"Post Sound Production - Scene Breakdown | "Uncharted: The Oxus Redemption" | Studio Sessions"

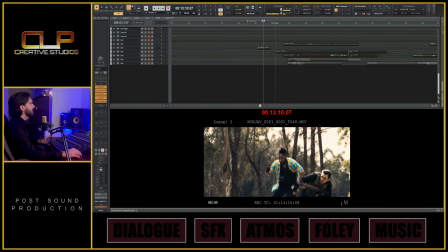4:01 right now let's have a look at this shootout scene now this was also a lot of fun to work on because there's a lot of sound effects there's gunshots there's bullets flying past
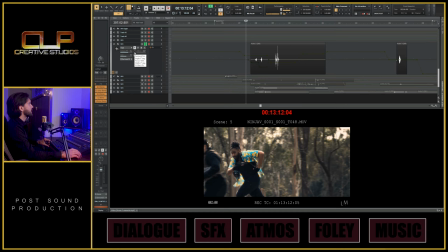4:07 your head and we had a lot of fun doing that in surround sound so for example i've got these sounds
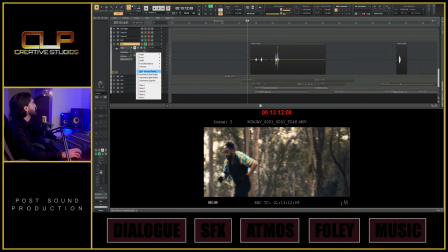4:14 here and i'll open up the surround panning mixer so
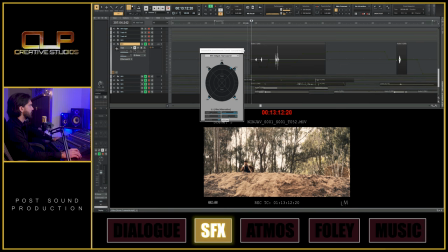4:21 they're bullets flying past your head so i'll play all the sound effects and you can have a listen so
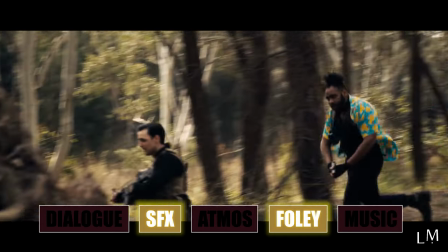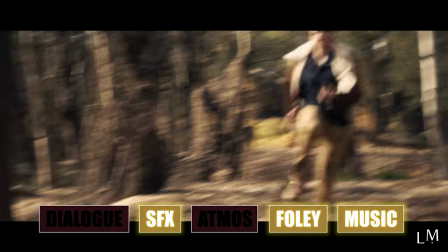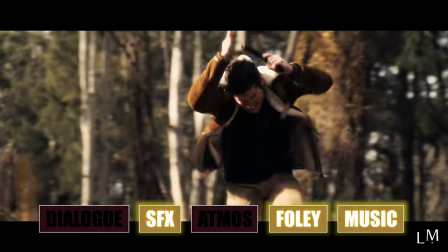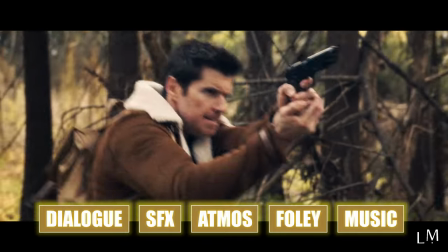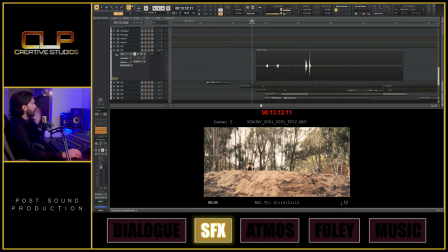4:52 with these bullet shots we've got a lot of control of where we want them around the room so we can select with this surround panner do we want to sound to be in the front left we want it to be in the front right back right back left and depending on where the
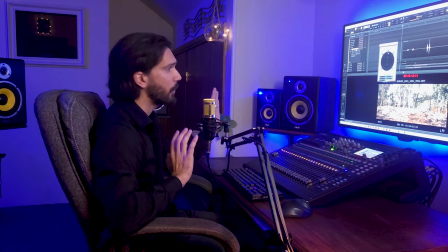5:05 characters are on screen or where somebody's shooting their weapon from we will position that sound
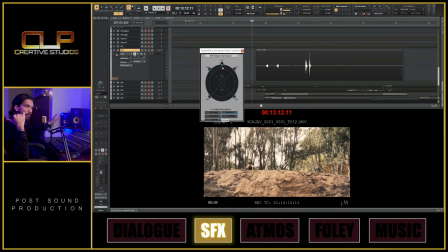5:10 over there and then have the bullet go across the room so
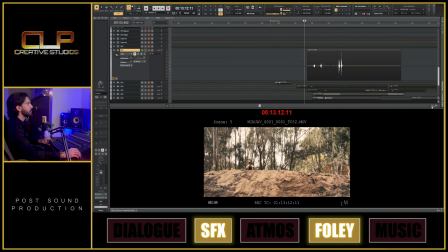5:23 yeah another scene that was really fun to work on now what i'm going to do is i'm going to jump across to the airplane scene now this scene
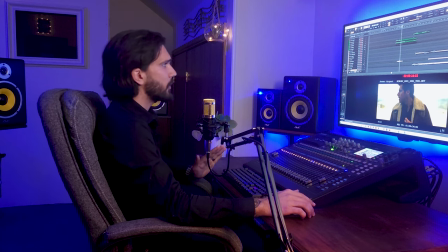5:29 here there's a few layers as well we've got airplane sounds for our atmos we've got dialogue and there's also something that we call an internal
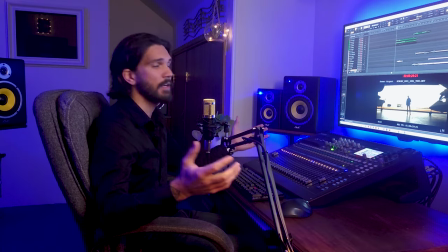5:35 moment which is we want to be inside nathan drake's head and then with the sound design create something where the sound is flushed out and then the natural sound comes back in
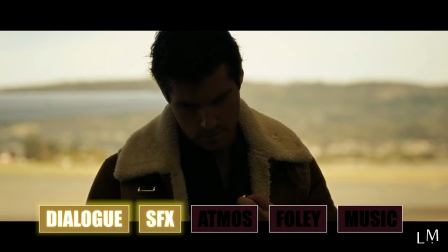5:44 so we've
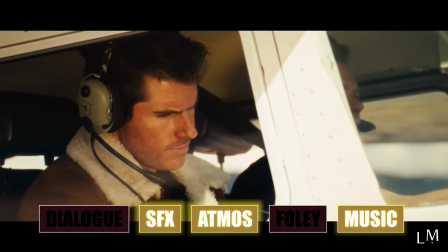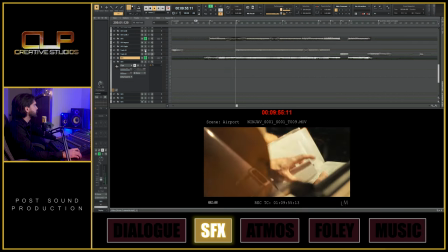6:02 got our aeroplane sounds here then we have our interior which is when we're inside the aeroplane
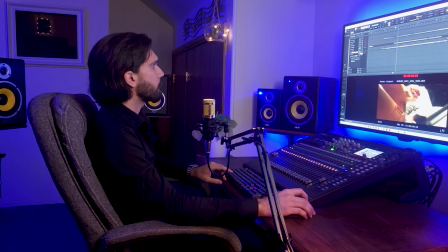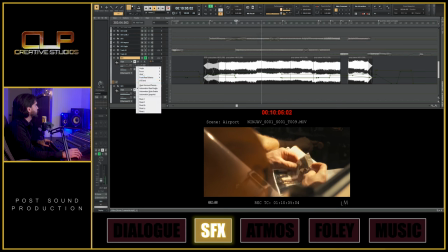6:15 that's our aeroplane engine which i'm pretty sure follows the positioning of where the front of the airplane is so as the
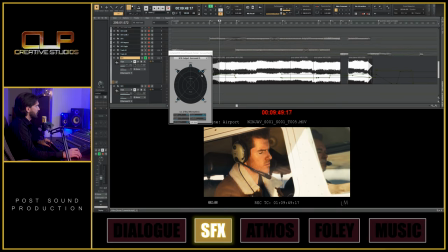6:22 camera changes angles this also changes so you can watch it here on the panner let's
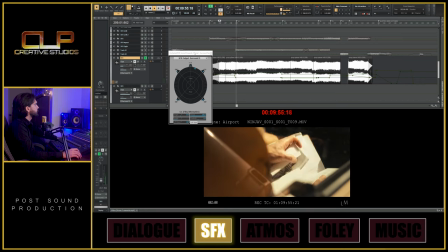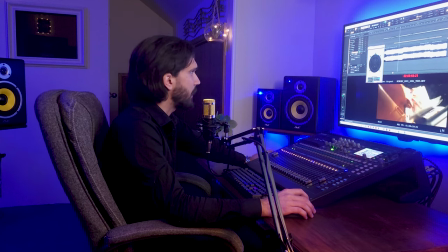6:37 bring in the interior
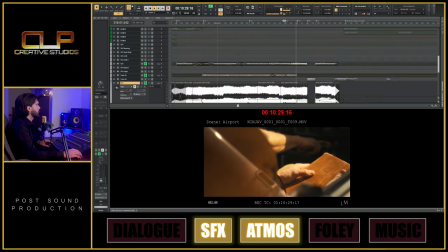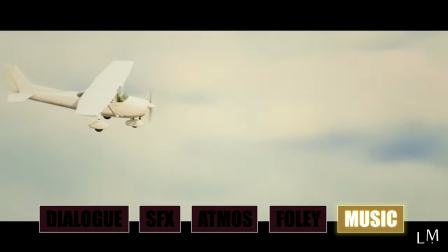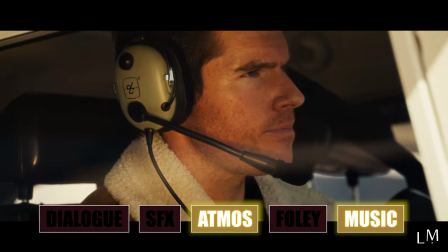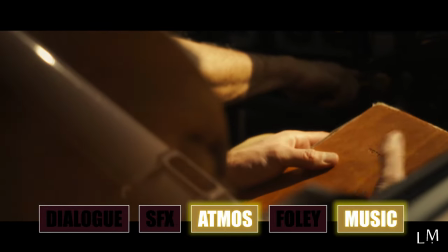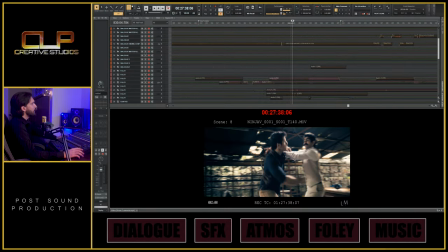7:02 all right now we're gonna look at the fight scene this was a lot of fun to work on as well so I'm gonna play you the scene just with the
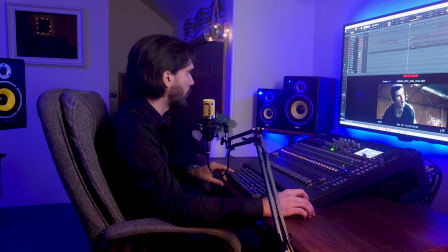7:09 sound effects so all the punching all the foley and things like that now
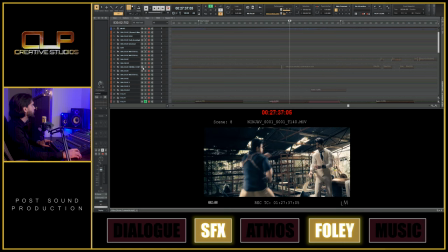7:18 let's put in the
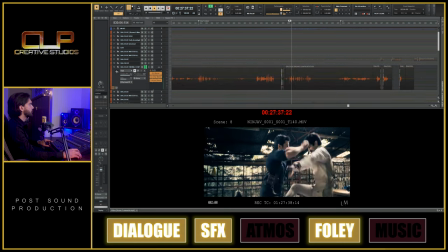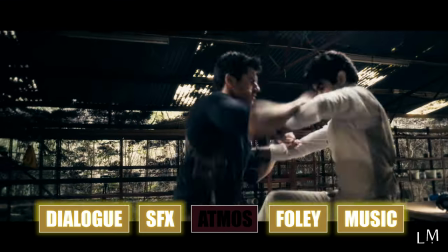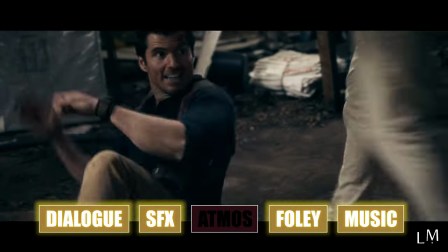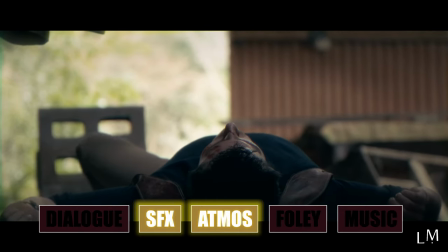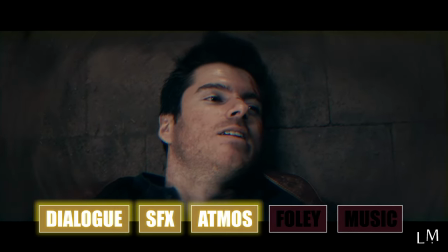7:41 dialogue well thanks for watching guys I hope you learned something you can find a lot more sound and music production videos on our channel
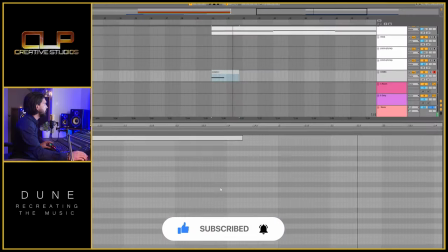7:46 so if you're into this kind of thing jump on board until next time guys thanks again for watching and I'll see you in the next one